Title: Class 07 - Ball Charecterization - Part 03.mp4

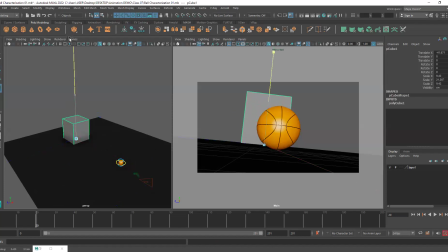I'll just make a few boxes and I'll add them so that our scene looks like, it's filled with stuff. I'm giving it an angle. You can see if I keep it flat, it looks like it is a plane. But whereas if I rotate it, you can see the 3D effect. Okay, because it's actually visible.
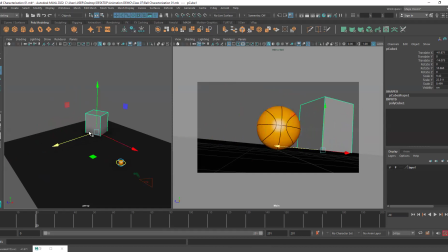And I'm going to position it here and I'm going to add another one. I'm duplicating it. We duplicate by pressing Control plus D in the keyboard. You can also create a new one, but if you want to duplicate, you can just press,
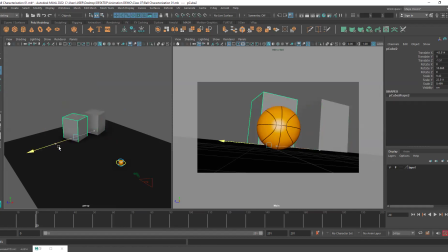like select the object and press Control plus D. And now I have duplicated it and I'm going to change the angle, change the height, make it thinner. Just like that, I can just add a bit of randomness to the scene.
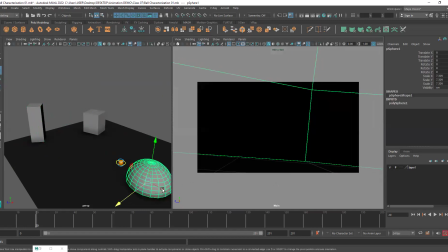I can also take a sphere and create a dome-like structure in the background.
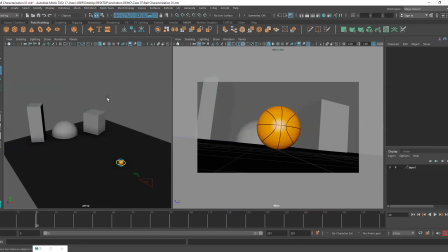Just adding random buildings. That's it. That will just give more depth to my scene. If it's empty, it's not, giving that much of depth. But if we add different buildings and all of that, it looks much more interesting.
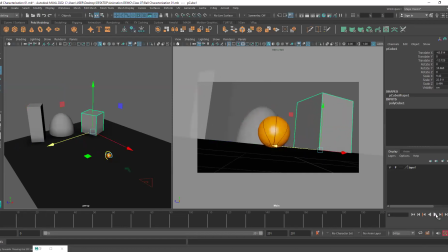And the camera movements that you're adding also become much more apparent. Okay. So yeah, I'm going to put these in the same layer here and just reference it.
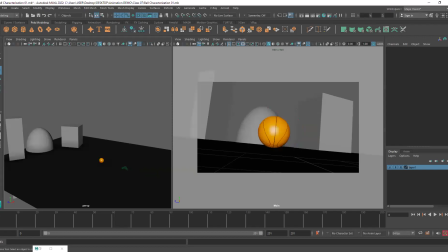So I can no longer select it. And you can see the scene looks much more better this way.
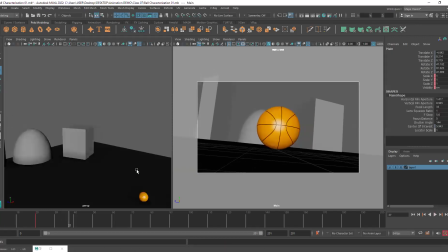All right. So now let's unlock the camera here.
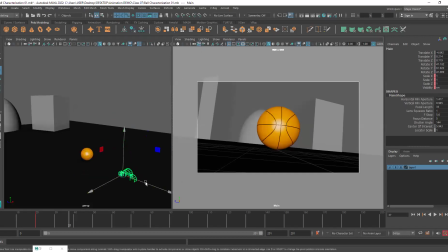If you don't unlock it, you cannot animate it, right? Because you can see translation is disabled. It's grayed out. So when you want to continue animation on it, make sure to unlock it.
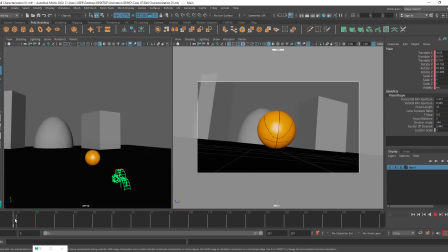Okay, so as you can see, the camera just stops here, but our character continues to move. You will see in movies and animes and 3D movies, series or whatever, if the camera is not translating forward and backward,
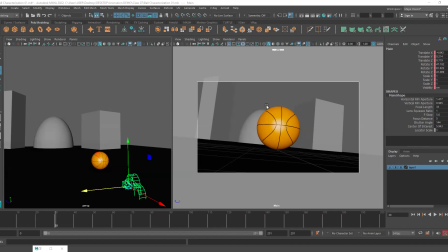then definitely it just goes up and down. Okay, that is something which happens a lot, and it happens more vigorously in scenes where we're showing, tense effects.
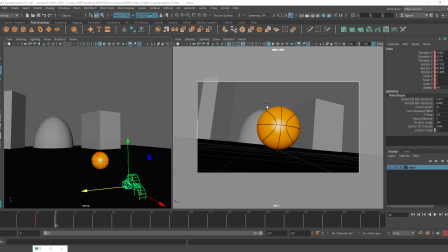Like if the character is tensed, two people are having really intense conversation, then the camera, you will see it will move a lot. I don't know if you people have watched such movies where, this type of thing is used.
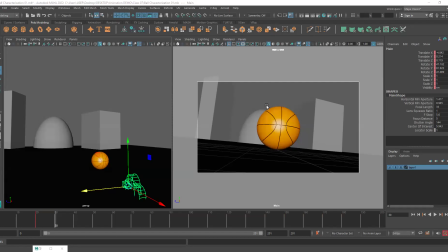But I've personally watched a lot of movies like that. Wherever there is a tense scene, you will see this type of movement.
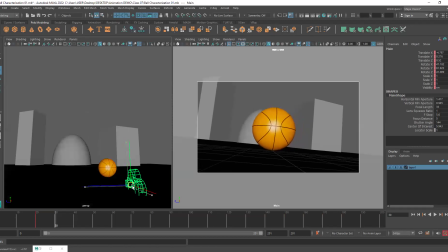This type of movement. Okay. It will just go up and down, not with this much speed, but you can see it will just go up and down like this. Okay. Yes, Sudhakar.
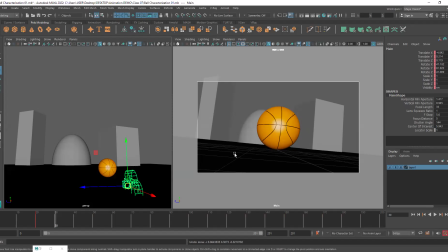Just adding some random objects make things more likable because depth comes into it. Previously, it was like completely empty, but just adding some random scenes made it good. And if you have really cool building models and stuff like that available with you, you can add those as well.
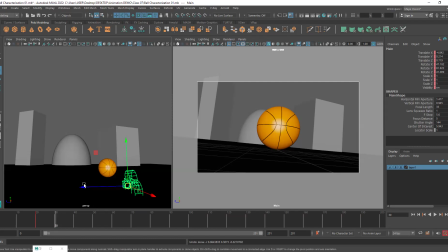Okay. Yeah. So basically, this is how the camera moves up and down. We can actually add that kind of movement and It might seem difficult, but once you're able to do it successfully, it will be very, very easy.
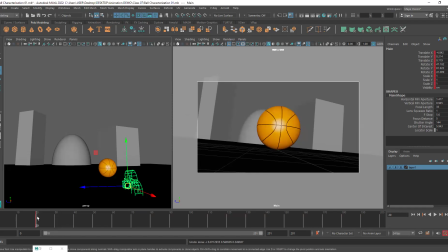So let's see. This was our last key at 20th frame, right? And our ball continues to move till frame number 32. So we have around 12 frames where we can add just a little bit of up and down movement.
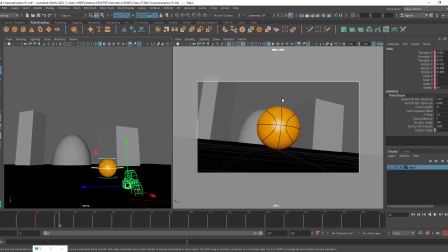Okay, basically the camera follows a triangular pattern. It goes up, it goes down, and so on. So that's what I'll do. I'll go forward a few frames around 24 or 25.